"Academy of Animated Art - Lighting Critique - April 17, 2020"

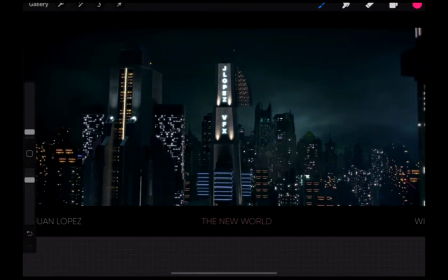Let's really be heavy-handed about it and step us back into space there. I think we can actually go,
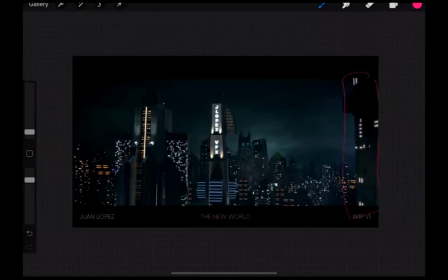just because this building here is near the foreground and we're starting to see some of the flatness and the not, kind of like the simple geometry of this, like especially because around these edges are very clean.
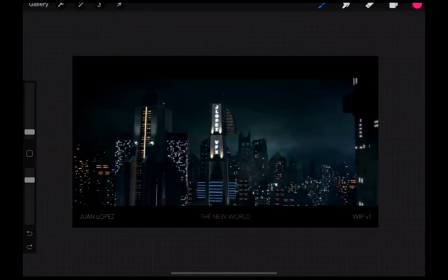I would throw this one a little bit more out of focus and also darken it down and just make it like a dark building here in the foreground, and that'll help us focus in back there. I know that you're kind of fly through this set, so hopefully that might help out a little bit.
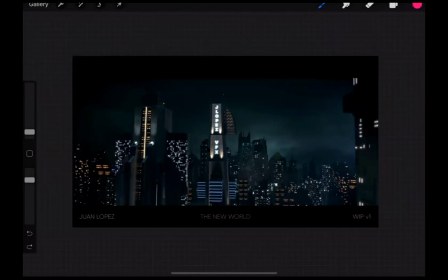The other thing that I'm thinking, looking at this, is, and this might just be in the model, but
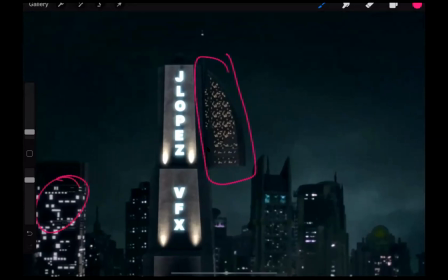it's a scale of these dots on here. They're not the same as, like, it's a different scale than those other buildings, and they feel super small to me.
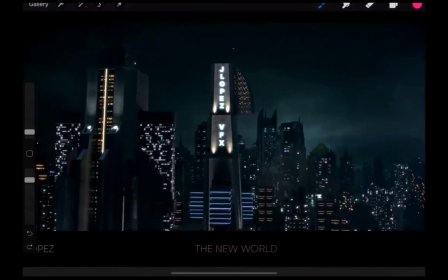So I would consider maybe turning those off or just darkening those for now and really kind of focusing us in here. And
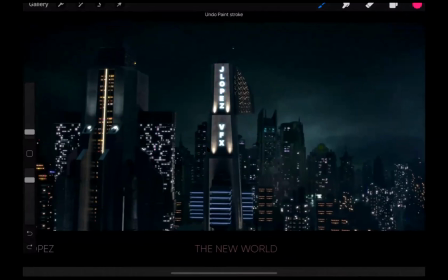if we can get some more variation in these windows too, because these are all very like pretty uniform, and then just varying those up in there. But I think all of this is working really well, and I think that you're that's starting to come together nicely.
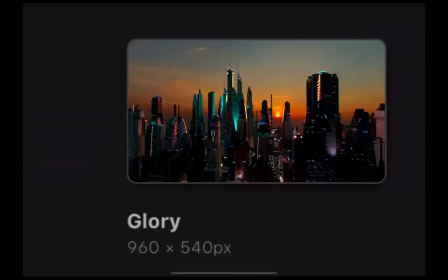Glory, same thing here.
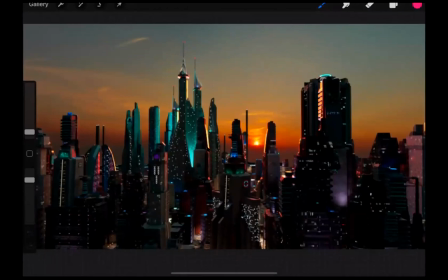You've got more colorful patches, but the biggest thing, there's two big things I want you to focus on with yours. Number one, and I mentioned this in the comments, was getting your aerial perspective in there, getting your atmospheric fog, getting your little bit of drop off.
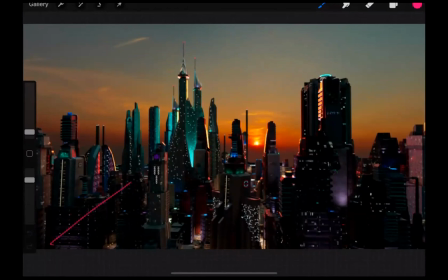So we want to feel, again, same thing I mentioned in the last one, just some stepping back into space where these dark points are darkest near the foreground,
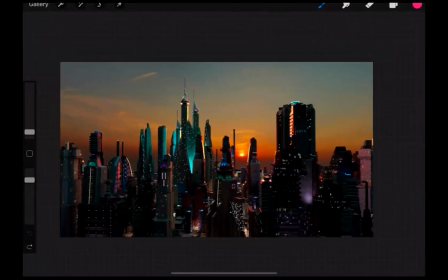and stepping back as we go into depth, because we really want to make this feel big. And then adding some like pockets of like just kind of fog, density, smoke that kind of is always like omnipresent in cities.
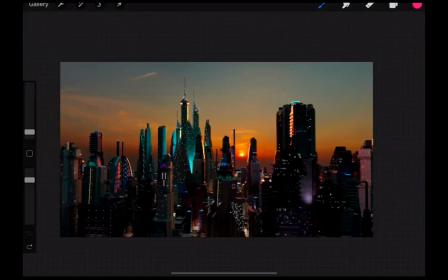The other thing about yours is that the interior lights of these buildings are overpowering the sun. And no matter let's see if we can find some, like, look at your reference here.
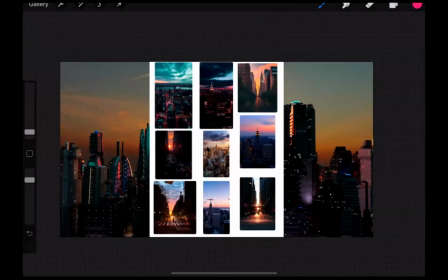So looking at like this reference,
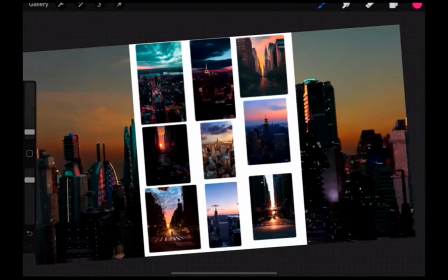what we're seeing is the sun overtakes these buildings, right?
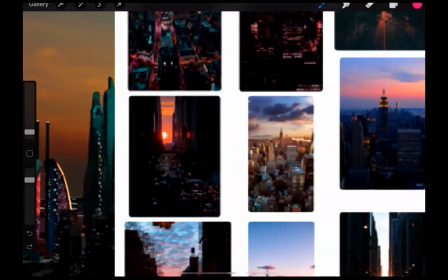Even, there we go.
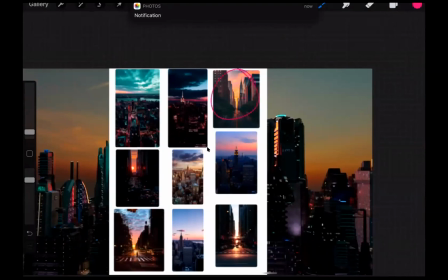Same thing here, same thing here. Even the same thing here.
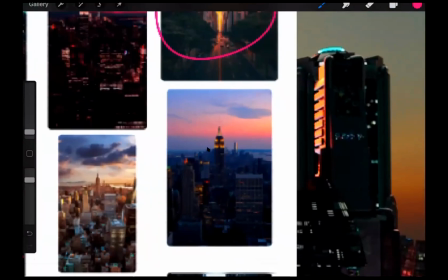And this is like after the sun's kind of setting. So what I think is that
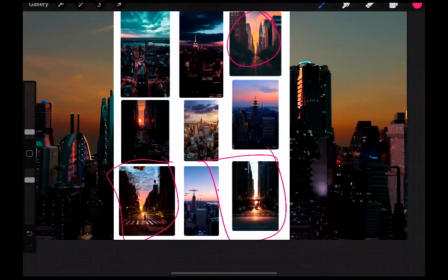looking at this one here, especially in this one here, when the sun is back behind the city, what ends up happening is the buildings themselves become much more silhouetted, and you don't necessarily see as many of the individual lights. So for you, if you want to go down this way,
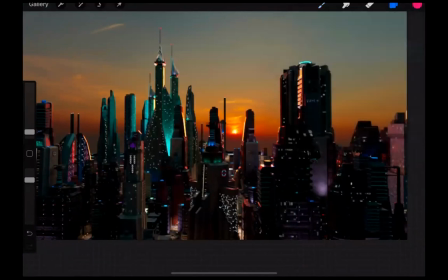I think a really cool thing would be to tone down the interior lights that we're seeing in like all these buildings,
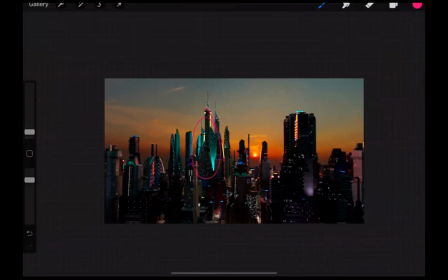and really make it about the sun setting behind them, the shape, the rim, the silhouette, stepping back into space with some fog, and really kind of selling that. The other thing is and just something to be aware of, is this camera angle.
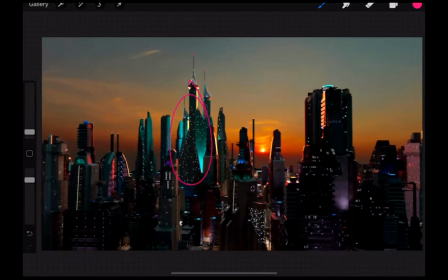We're like super high up in the buildings, which will make the city feel a little bit smaller.
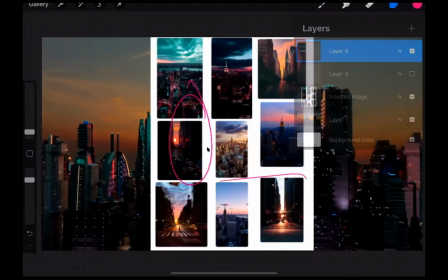You notice in the reference too, like these down here and this one are all like in the city, right? Like, are from like a person's perspective. So I would consider kind of getting down there into the city itself.
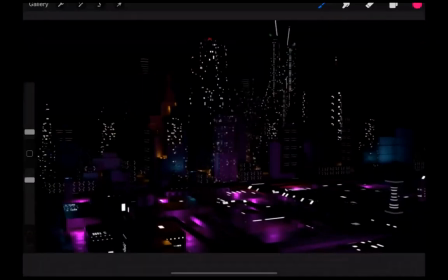Eric? So good start here as well. I think that so a few things. Number one, I'm not sold on these
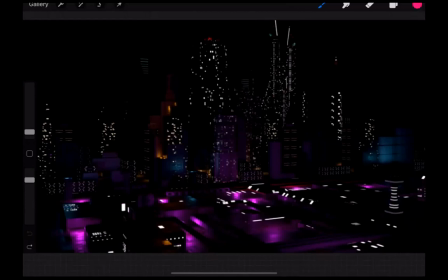purple lights in the foreground as being like a light source for something within there. Like, I'm not quite sure where those are coming from. They just seem like they're kind of arbitrarily placed.
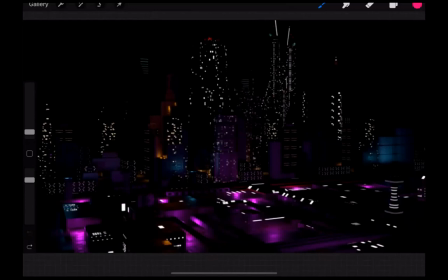So what I would do is I would put, I would either model in or put something in there that's emitting this magenta light, because I think it's actually working really, really strongly to draw the eye down here. I just want to see more evidence of why it's there. And then if this is here, I would like to balance that.
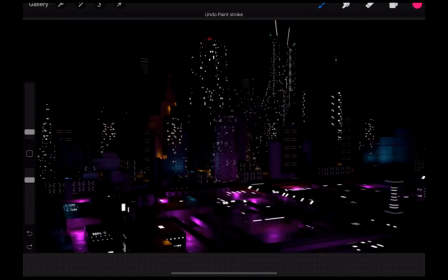I like this color combined with this. I think that's a nice like combination. So I would put more of this color like pocketed around the city a little bit. And additionally, similar to the other ones, just stepping up the gray values, which we're stepping back into space, just to get a little bit more depth to the image.
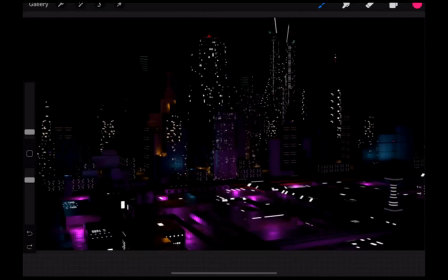And then in the opposite way that Glory's had a rear lighting that would make that would kind of drown out the window lights, I think that we can push the value of your window lights back in here a little bit more and make them a little bit stronger.
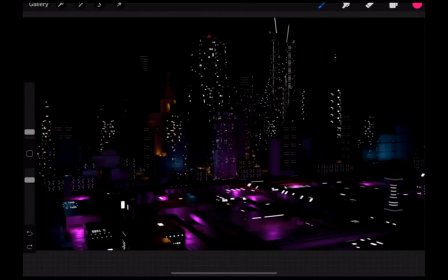Let's go back to Juan's reference imagery. Again, if
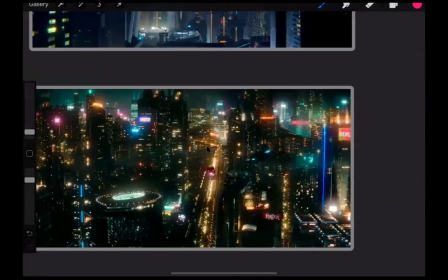So like, look how bright these are in these night settings. They're like really, really glowing.
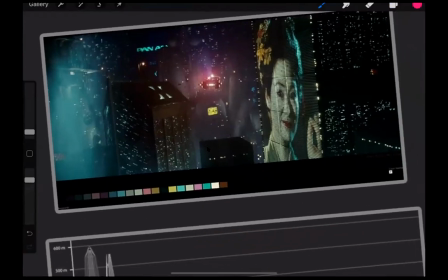They're have a lot of atmosphere around them.
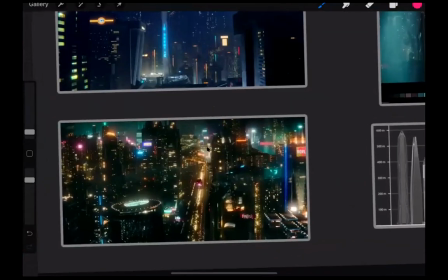And I think that they could really, like this one especially, like think of something like this when you're building yours,
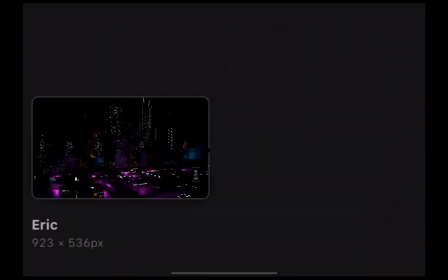and really kind of push those values so they're not just like little squares that are popping around back here.
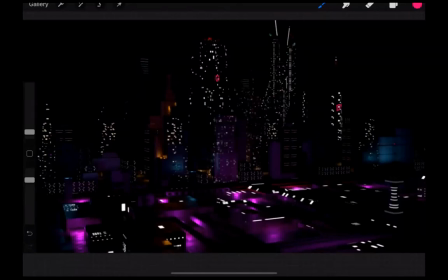And then do your best to try and add variation to their color, because they all are a little bit consistent at this point. And the nice thing, the beautiful part of, and I did this too, I've done this in night scenes that I'm not 100% proud of. So if you have a locked off camera or a very still camera, you can literally just go into
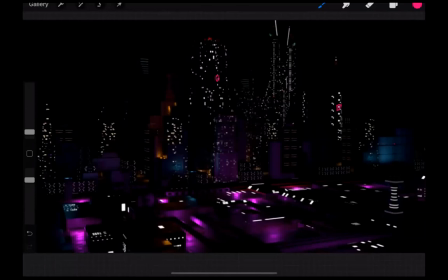your composite or Photoshop or whatever, and like just draw. You can just isolate different ones with rotos and just shift the color around a little bit to get some more variation back there. I actually did it in a film. I won't mention which one or where I was when I did it, but I had a movie where I had a vista like this,
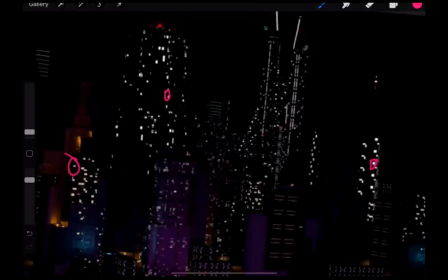and there was actually a technical problem where we couldn't get like the top 10 floors of the building.
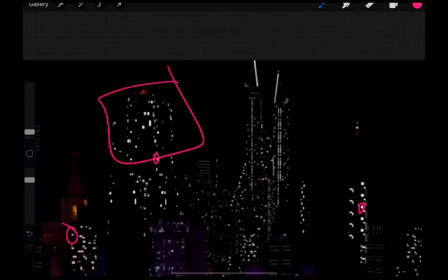We couldn't get the lights to turn on. So I was like, it was a locked off shot. So I was like, I'll fix it in the comp. And so I just took a bunch of photos of family members and shrunk them down to like 4 pixels by 4 pixels. And I stuck them in the windows, and I just made them kind of glow and be different colors, just so there's some variation in there.
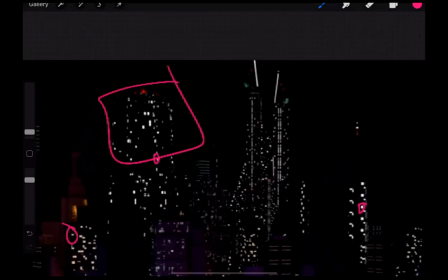So there is a shot in a film that I worked on that has a bunch of pictures of my family in it that nobody will ever, ever, ever know.
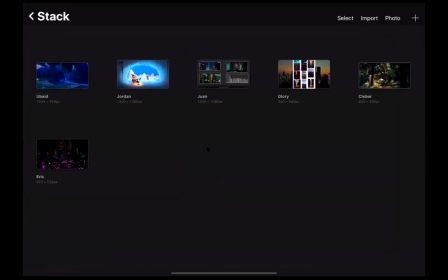So please don't tell my bosses that, because they would be mad at me. Let's see. And then, okay, so we got Kleber, Jordan, Juan. Okay, so I want to jump into Ubaid's and Jordan.
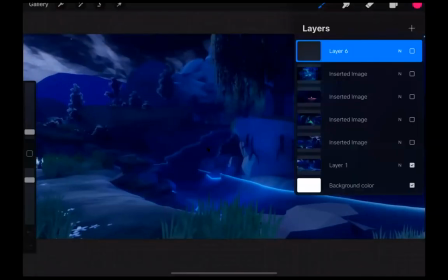So Ubaid created this in Unreal. Just show the this is the reference image here.
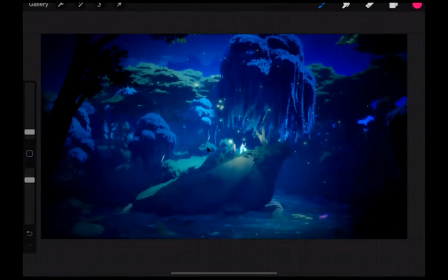So when I was looking at the reference, the biggest things that I was picking up on was like all of the blue light with these like little pockets of
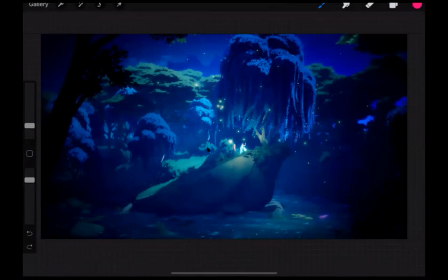like green kind of light on there. And then also the very large swaths of light kind of just, I kept saying, because it was like kind of flattening out the tops of those trees, just kind of like, it felt like the light was being draped on top of them.
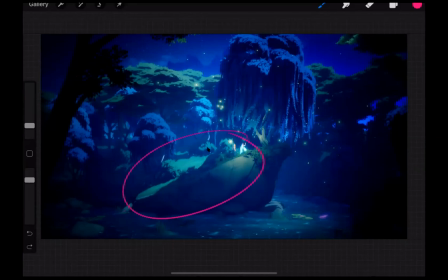Like there was pretty heavy and just being laid down on top of them. So there, across there, and then like little pockets of light in the water down here, which are pretty cool.
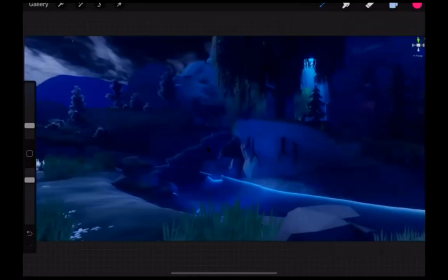Now, when I looked at Ubaid, who was very skilled, like Ubaid is very good at this Unreal and real-time lighting.
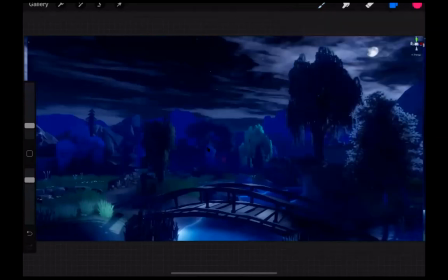But one of the things that I noticed was we're just totally missing the coolness of the sky. That's really kind of selling all of that light down there. And the other thing too was I'm not getting that draping of moonlight onto the trees here.